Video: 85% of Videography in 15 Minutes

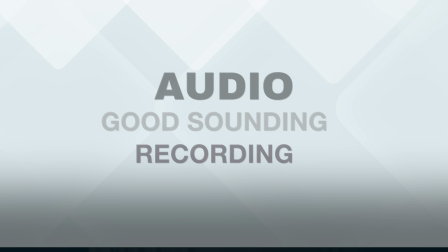Audio is one of those things that people don't think about until it's too late, but it's way more important than your video quality in a lot of people's opinions.
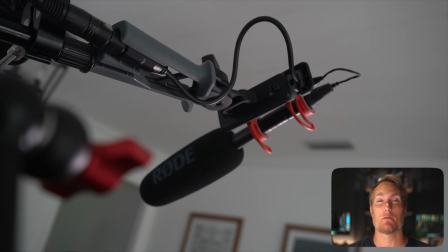You can get away with a slightly blurry shot, but if your audio sounds like it was recorded inside of a trash can, people are going to click out.
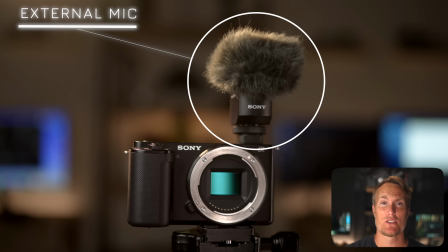Built-in camera mics are fine for reference, but you really want to use an external mic,
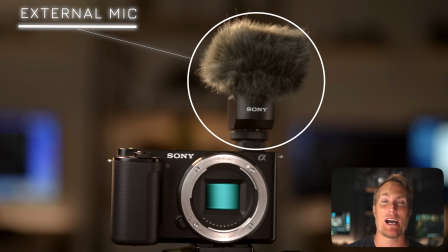like a shotgun mic, like I'm using right now, to make sure your audio sounds the best. This is what the sound sounds like if I'm not using a professional mic and it's about 3 feet away from my face.
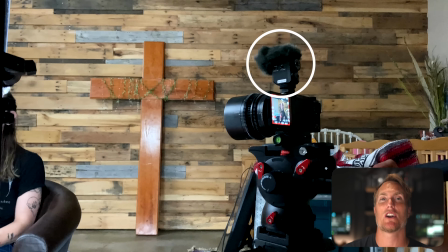So you can see how much of a difference it makes when you use professional audio compared to something like one of those smaller mics you get in your smartphone.
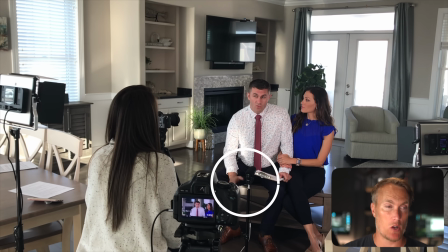Also, the environment that you're filming in also plays a huge role. The quieter it is, the better. So no refrigerators in the background, no air conditioners right above you, or just turn the air conditioner off during the duration of your headshot.
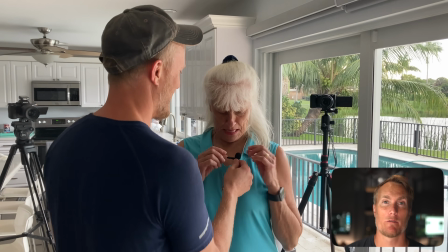And if you're outside and there's background noise, a lav mic will work great. Your voice will be closer to the source and it cuts through all of that background noise.
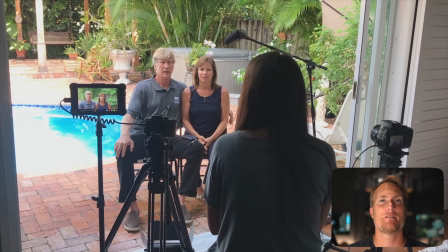Clean and clear audio will make your video that much better. And it's way harder to fix bad audio than it is to fix bad or underexposed shots with video.
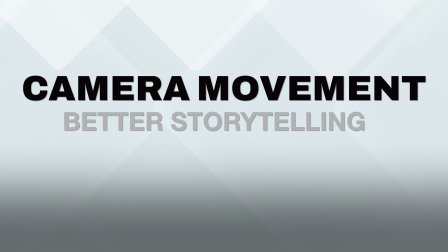Camera movement can make your video feel dynamic and cinematic, or totally distracting and unnatural if it's not done right. The key is to move with intention. If you're just hand-holding and walking around with no plan, it's going to look kind of like a home video.
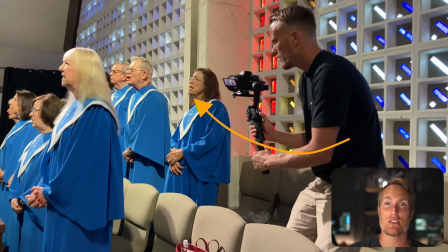But if you use smooth and controlled movements like slow pushes and pulls and pans, it can add emotion and depth to your shot.
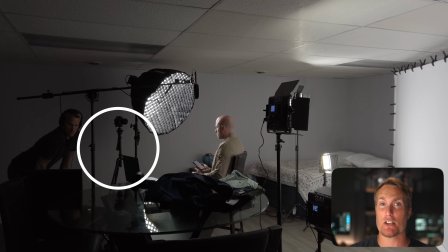A tripod gives you the most stability, especially for interviews and static shots like this. But if you want to add motion, I highly recommend picking up a gimbal or even just hand-holding your camera for some of those tighter shots,
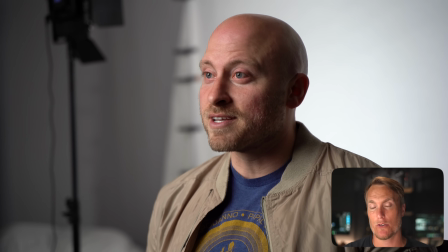and sometimes that natural handheld look looks great. You don't need fancy gear to get good movement.
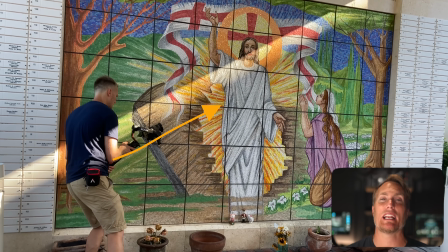You just need to think about why you're moving and what that movement is adding to your story. Less is usually more.
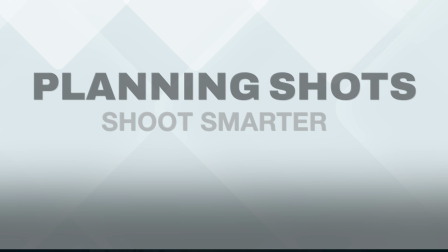One of the biggest things that separates amateur looking video from something that feels more intentional is planning your shots. And no, that doesn't mean you need a big production schedule or a fancy storyboard to plan your shots. It can be as simple as just thinking ahead about what you want to capture and how.
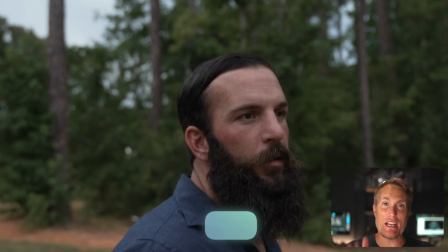The basics are usually a wide shot to set the scene, a medium shot to give context, and a close-up for detail or emotion. That simple mix-up can turn even a basic talking head video like this into something that feels more structured and professional.
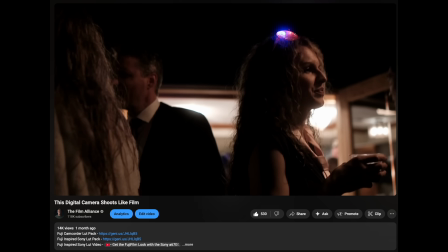Also, I like to watch other people's videos and then reference some of their shots, how they did it, and then either try to mimic it or reference it as I go.
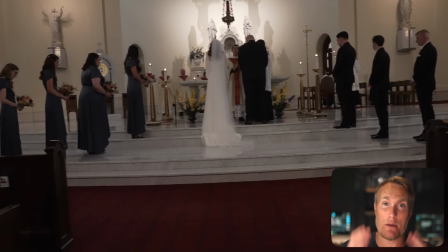When you don't plan, you end up scrambling, missing key angles or things that you might have been thinking about, or settling for footage that doesn't really tell the full story.
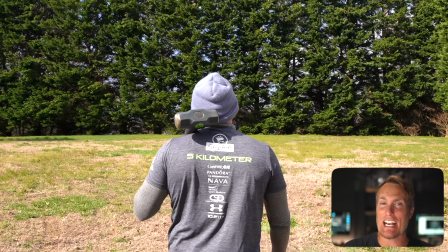I've done entire shoots where I thought I had everything, only to realize in the editing room that I forgot to get a simple reaction shot or a transition clip.
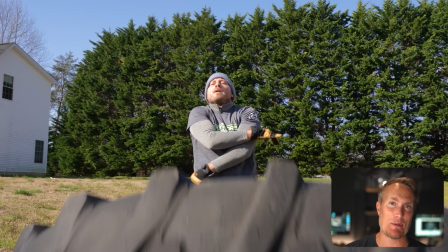This happens all the time.
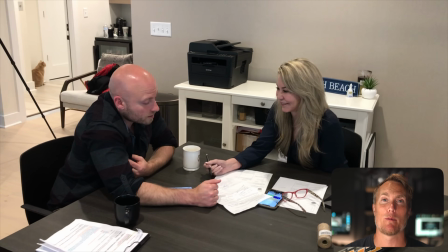Even just jotting down a few shot ideas on your phone or a piece of paper before you press record can save you a lot of hassle once you get to the editing room.
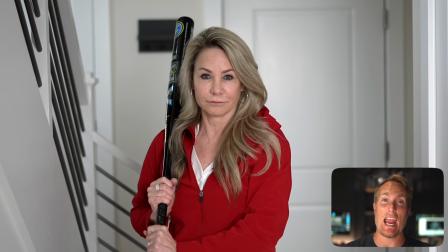All right, so if you've made it this far, you now have a solid foundation that covers 85% of what you really need to know to shoot great looking video. The rest just comes down to practice, reviewing your footage, and building your confidence over time.
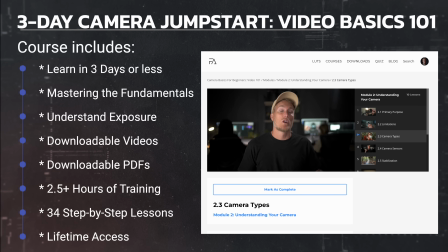And if you're ready to go deeper, definitely check out my Camera Basics for Beginners Video 101 course.
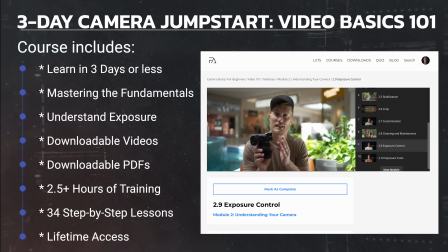It's designed to walk you through everything step by step so you actually understand your camera, not just memorize the settings. Thanks for watching this video. I'm Joe with the Film Alliance, and I hope to see you in my next video. Thanks for watching.